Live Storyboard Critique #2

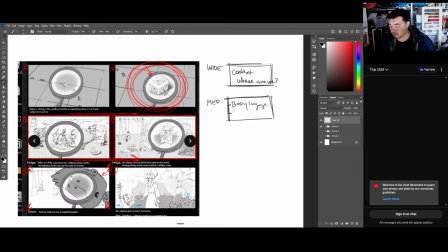It gives you the like the what is happening. And you have your close-up shot. Your close-up is well, also this not only gives you the what,
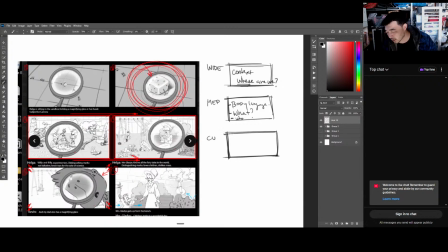but it gives you the who. The close-up shot gives you the emotion. I'd say all of this together gives you the why.
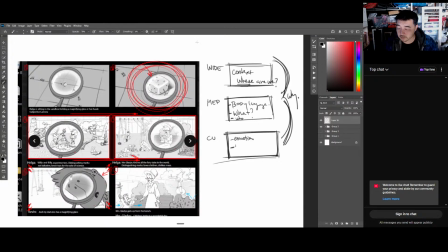So going back to like writing, it's like who, what, when, where, why, and how.
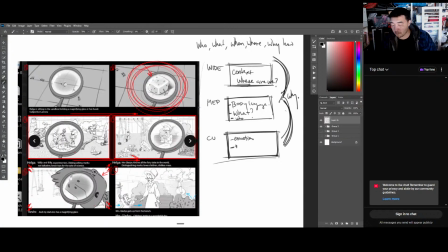So these are just the basic building blocks to visual storytelling. So the wide, I would say this is your wide shot.
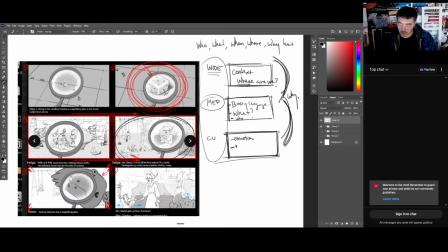Your medium shot. This is your medium shot.
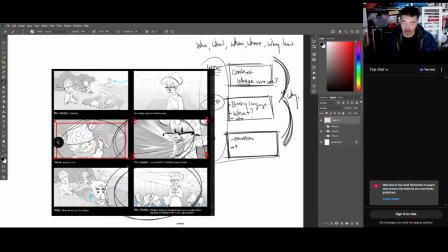This is still your medium shot. These are your close-up shots. This is your medium right here.
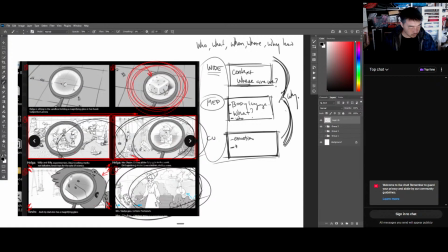So let's reorder this a little bit. This is your wide.
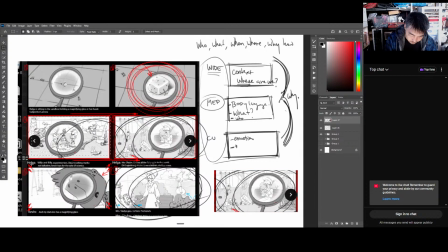This right here is another wide.
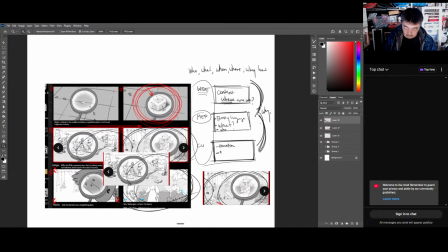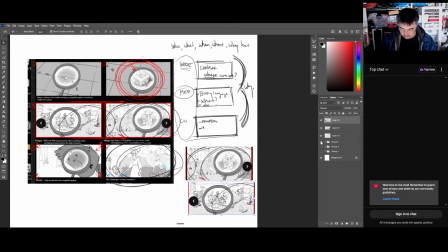And then
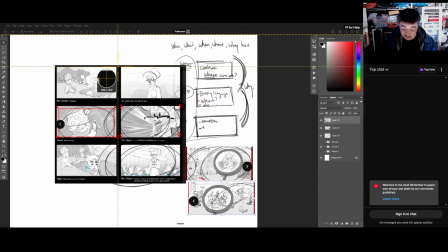let's go over here. This is another, this is kind of like a long shot.
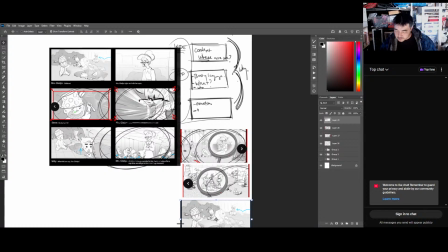But as you can see, like as I'm gathering all these wide shots, I don't know where I am. I'm it's kind of all over the place. So like me, I want to know as a viewer, like where am I?
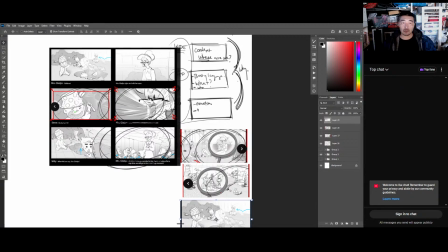Like I want to be immersed in this. I want to know why I'm here. Why am I watching all this? And right now I don't know what matters. Yes, the magnifying glass is already showing me what matters, but
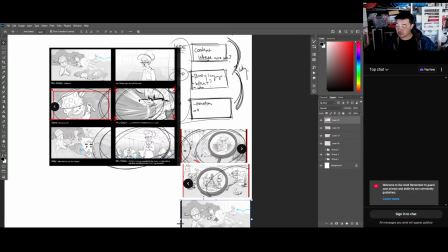I just want to know clearly, because the purpose of a storyboard is to be able to see the story before it's been shot or before it's been animated. That's why we want the clarity. A producer's going to look and be like, "Oh my gosh, look at all these like characters that we have to animate.
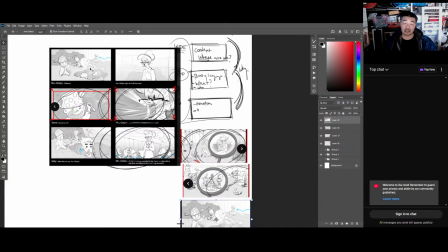That's going to be expensive."
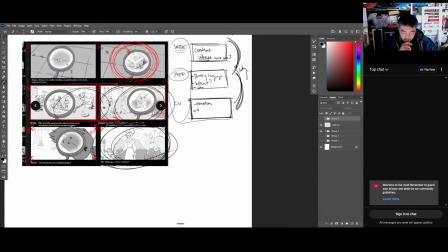Like all these characters, it's very expensive. And
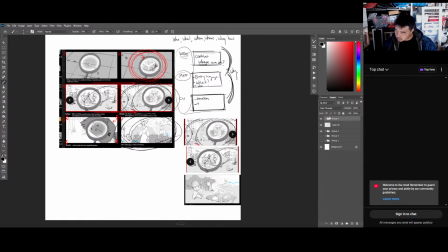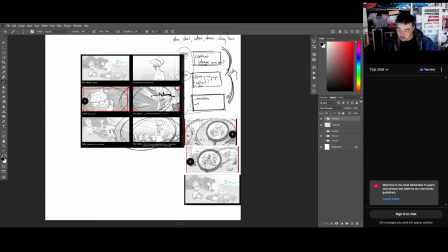we come back to so we got our wide. And now we go to our medium. Let's say this is our medium. I mean, I really like this shot. This is a really pretty shot.
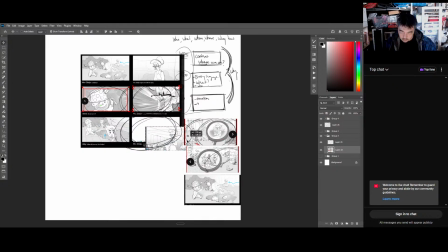This is our medium. And then let's do our close-up shot because yes, this close-up shot is definitely showing us the motion.